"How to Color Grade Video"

In this middle shot here, what I did to come up with a grade was quite similar.
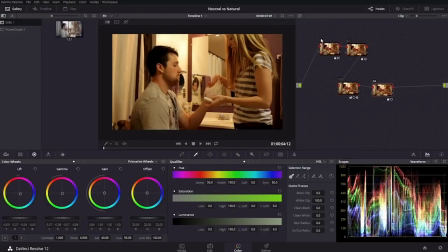So this is the initial color correction.
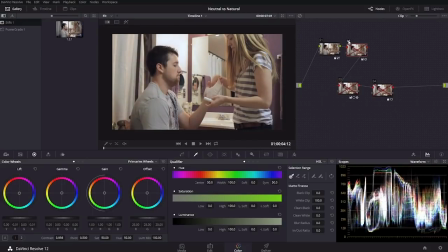And in the next node, I did a little bit of an adjustment to push the shadows just the tiniest bit towards blue. It looks like quite a large adjustment, but really it was a very small adjustment.
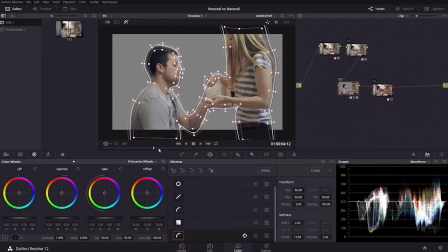Then in the next node, what I did is I created a shape here to isolate my main And I motion track that through the frame here.
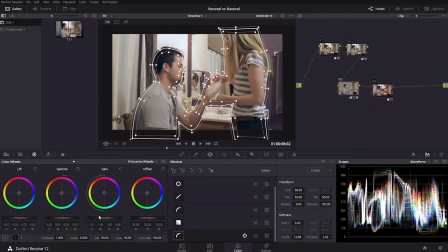And what I've done is give this a little bit more contrast by juicing the highlights and the mid tones and pulling down the shadows just a little bit. And also moving those highlights ever so slightly towards orange and away from blue, just to warm them up just a hair.
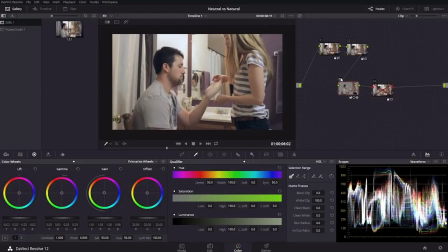And I'll take this mask off so you can see just a little bit better. And then in the final step, what I did is I created a vignette here to kind of kind of focus the eye and do that same kind of blue push to those shadows just a little bit.
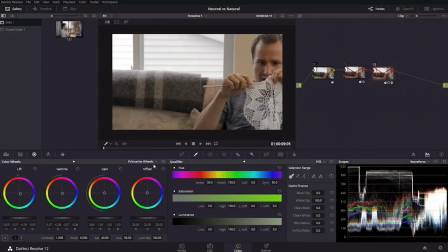And then in this final shot here, I thought the tones actually matched pretty good, these kind of mid tones here. But it doesn't have any of those lower kind of purpley bluish notes from the previous shots. So basically what I did is I created a still here and I applied
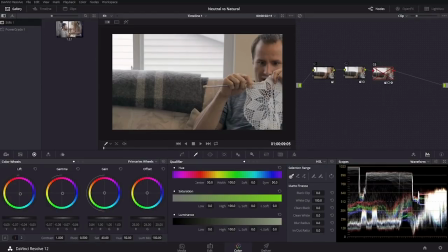some of the same color correction that was in this previous shot. I applied some of those elements over here.
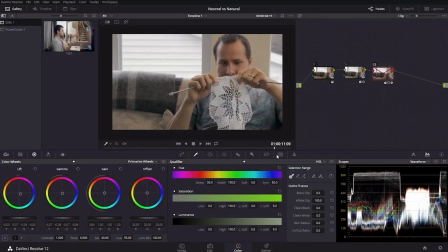So that final vignette, instead of being right in the center, what I did for this shot to kind of match the tones, and it's pretty subtle,
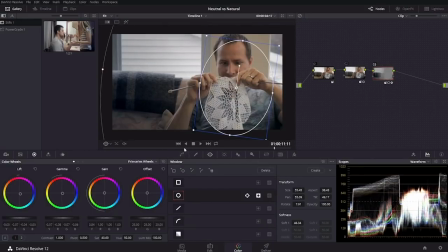is I motion tracked it. So it goes right along with the character in this shot here.
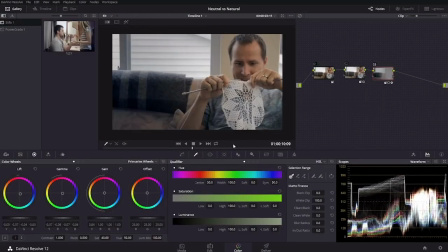Now this does look pretty heavy handed when you see it kind of clicked on and But I think in the sequence here, it does work pretty well.
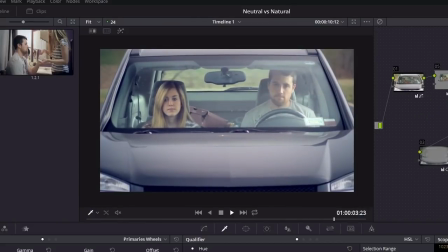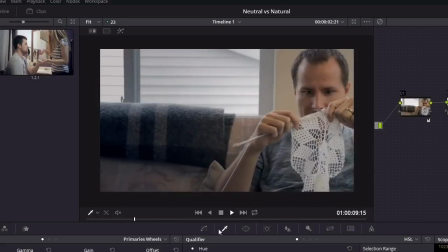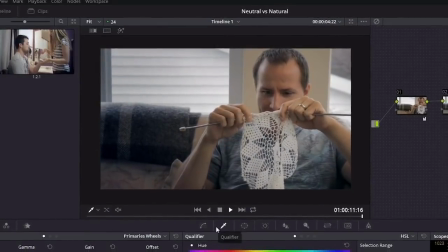Coming up in the next lesson,
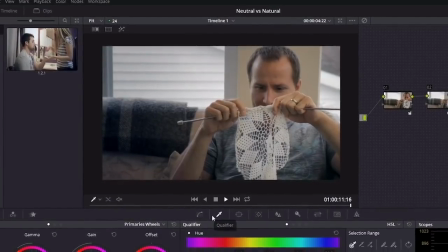you're gonna see a few more really quick examples of this natural style color grading to really enhance the look of a few shots.
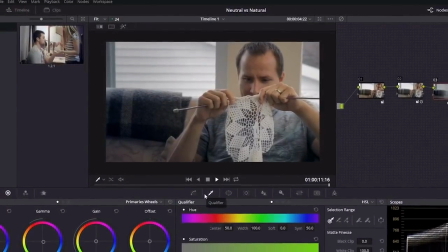Now unlike the examples you saw in this lesson where the colors were pushed around a little bit, some of the shadows pushed just the hair towards the cool and the midtones towards warm.
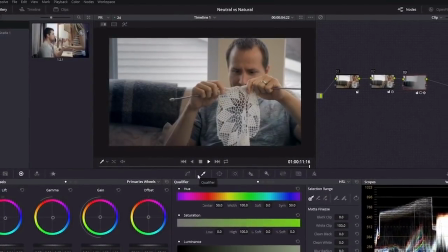In the next example, you're going to see a really dramatic transformation of a few using primarily only exposure.
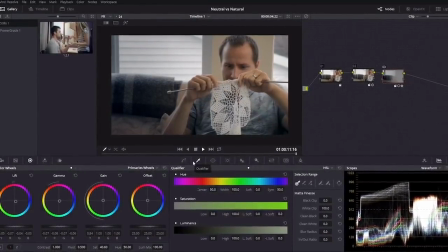So the colors aren't going to be really pushed one way or another, but the highlights, mid-tones, and shadows are going to be adjusted.
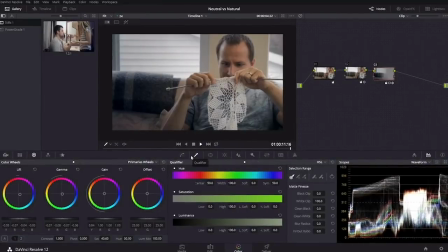And the result is pretty dramatic, so check that out coming up next.
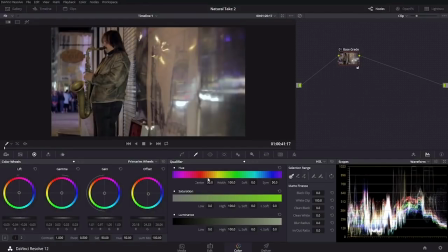In this lesson, you're gonna see a few more examples of this natural style color grading, but in these grades, I'm primarily going to be using exposure adjustments in the shadows, mid-tones, and highlights in combination with masks and
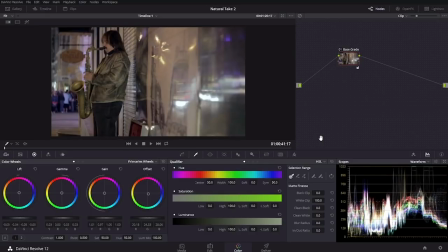Let's take a look at another quick example here. This is a little bit more simple, I have two shots here of this saxophone player.
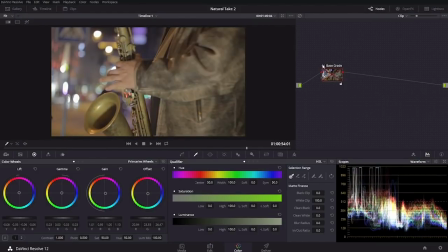Now these shots I think look pretty good on their own. Now they are color corrected, so you can see what they look like without color correction,
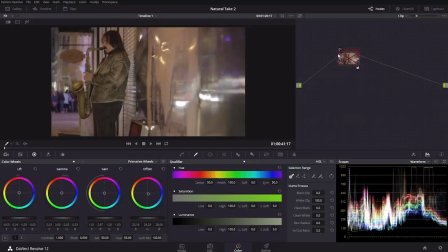so a little bit of color correction normalizes the colors and helps them to work together.
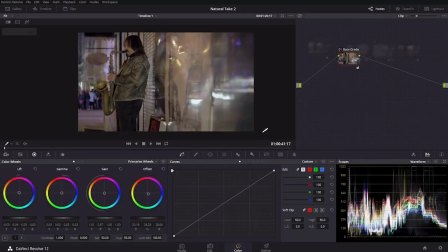So let me show you what I came up with for the grades for each one of these shots. At first glance, they may seem a little bit drastic.
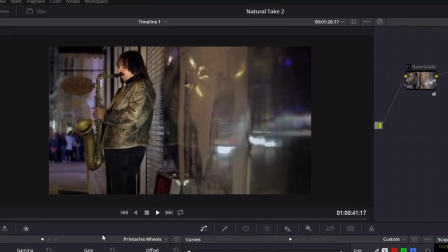But let me play them down for you so you can see what they look like.
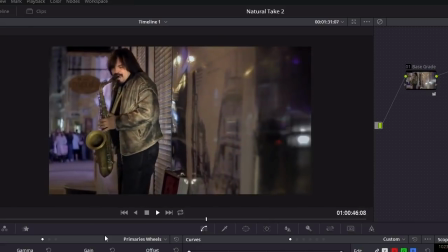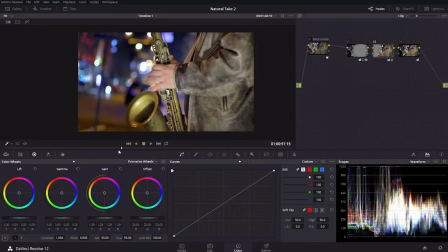So once you see them played, you kind of forget about what it looked like before. But if I bounce back to the pre-grade, you can see that there's quite a bit of difference there. This looks very flat and now it looks like he was kind of extra lit here, which is what I was going for.
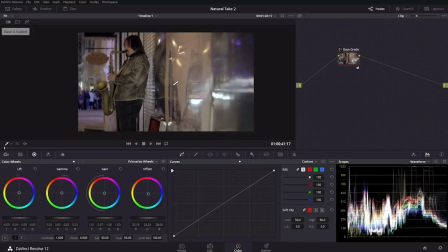Same thing in this version here. When I take off the grade, it almost looks like it's lit in reverse.